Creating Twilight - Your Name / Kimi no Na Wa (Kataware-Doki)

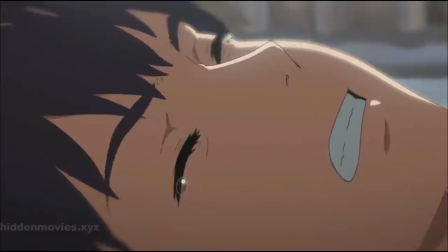4:12 In order to connect himself with Mitsuha, hoping to realign the course of time,
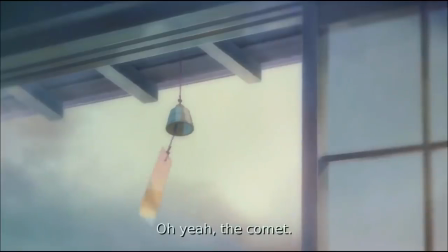4:17 Taki drinks the sake, giving them a second chance at saving the town and a second chance at finally meeting Mitsuha.
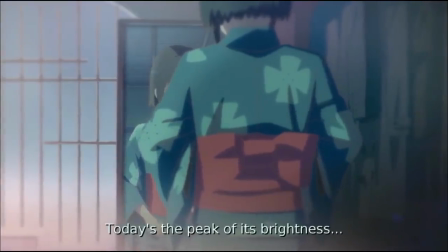4:25 It is here that the chase against time begins.
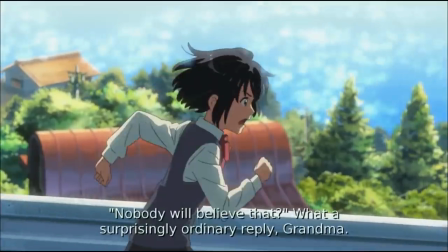4:28 In the moments leading up to Twilight, Shinkai added suspense, fear, and hope that the two would finally meet and that they would save the town.
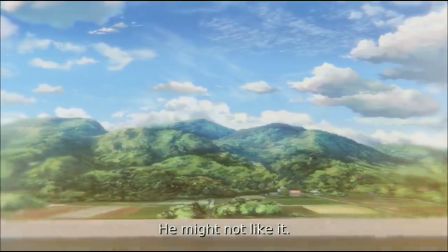4:41 A small flashback shows Mitsuha's dedication to meeting Taki as she as well goes to Tokyo to try and meet up with him.
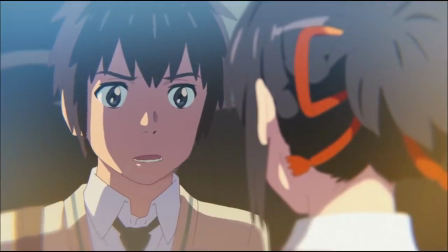4:49 And after she successfully does meet him on a train, he doesn't recognize her because he had not yet met her.
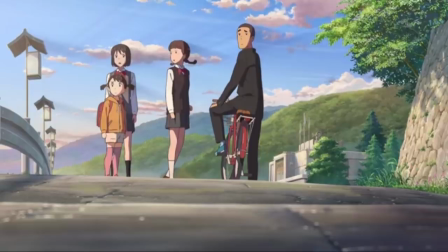4:58 This led the audience to crave the reunion even more, also showing off Mitsuha's determination to meet him.
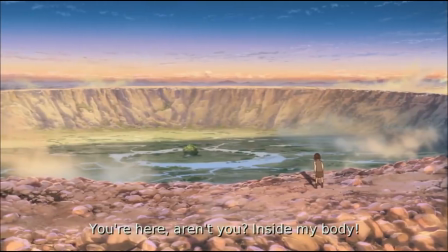5:05 As Mitsuha and Taki were drawn towards Twilight,
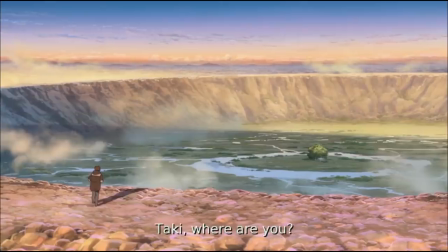5:09 the two met on top of the mountain surrounding the Miyamizu shrine, where Twilight eventually envelops them,
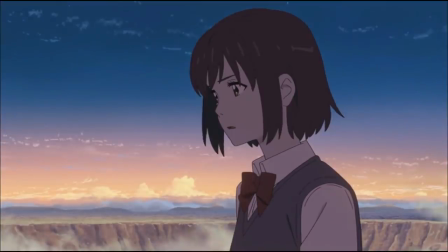5:17 immediately switching them back into their original bodies. This moment should have been the breath of fresh air, or even the breath of relief.
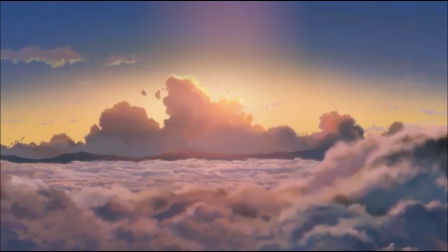5:26 But it was in this moment that I held my breath. The scene was initially met with complete silence.
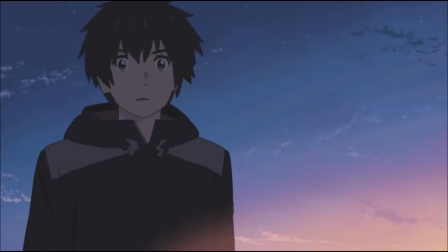5:34 No whistling wind, no background music, just straight silence. However, the silence was also unnerving. It kept me guessing and wondering. And when the violin finally crept in and Taki begins to speak from his original body, I felt comfortable.
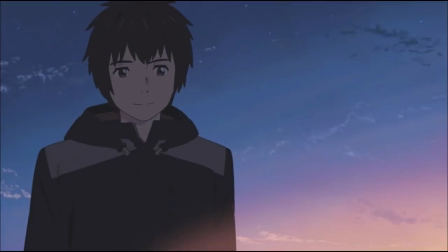5:51 The score in the background of the scene titled Katawari Doki brought a tune of finality.
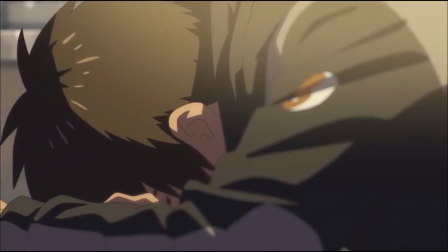6:00 as if all of the hard work all of the suspense was finally over the journey was finally complete
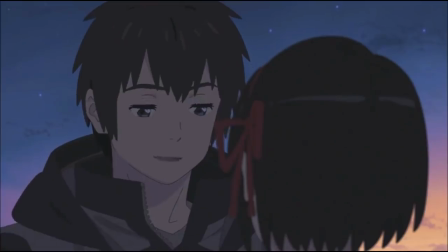6:09 and as the two finally meet taki suggests the idea to write each other's names on their hands
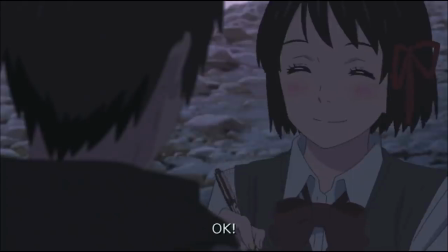6:15 that way they would never forget to me it made sense the title of the movie was your name
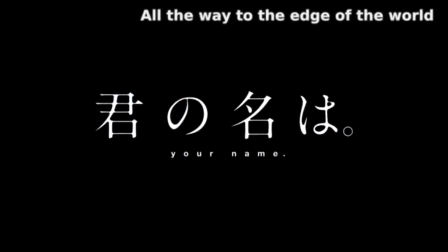6:22 and the entire movie was leading us to this point at every moment that they switched bodies they would always ask each other, who are you?
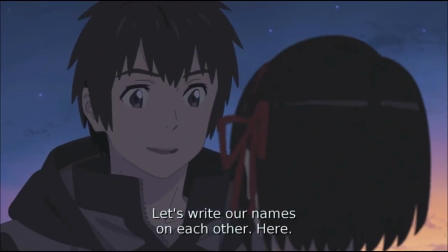6:30 So finally, Taki takes a marker and writes his name on Mitsuha's hand, and he carefully places the marker into the hand that he wrote,
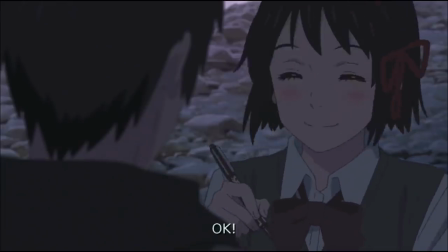6:40 preventing her from seeing it. And Mitsuha begins to write.
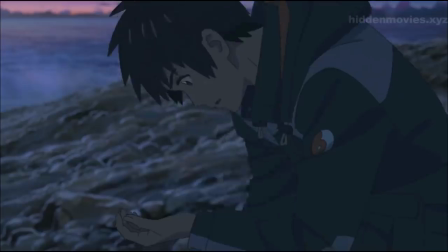6:45 And suddenly the music frantically cuts and the marker falls, hitting the concrete. Mitsuha didn't finish writing her name.
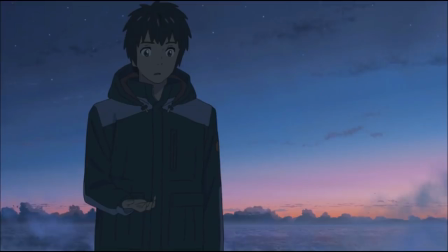6:53 It was in this particular moment that solidified this scene as my absolute favorite in the movie, because of the visceral reaction I had.
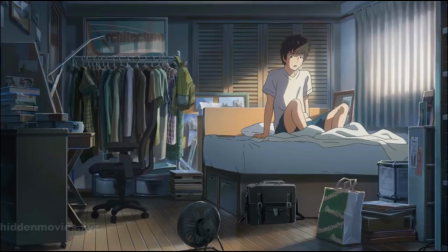7:02 The absolute devastation of this scene acted like a jump scare in a horror movie.
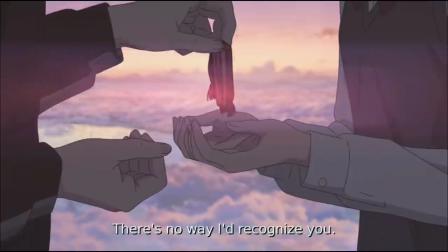7:10 Shinkai had the viewer ease into the fact that this was the end, especially with the score, and with how calming and heartwarming this moment was.
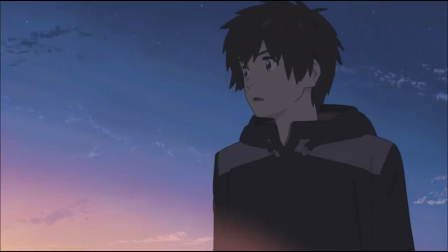7:20 It was a breath of relief. After all that running around, after one hour and 18 minutes, Mitsuha and Taki finally met.
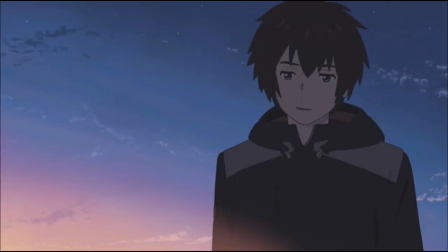7:29 The meeting would only last three minutes. Shinkai knew he would have the audience in the palm of his hand, and he engineered it wonderfully.
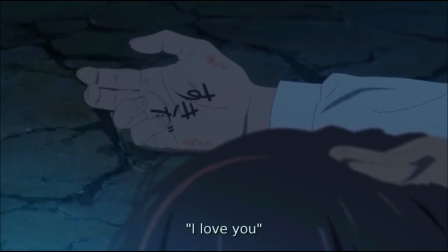7:40 Later, it is revealed to us that Taki hadn't written his name on Mitsuha's hand. Instead, he wrote, I love you.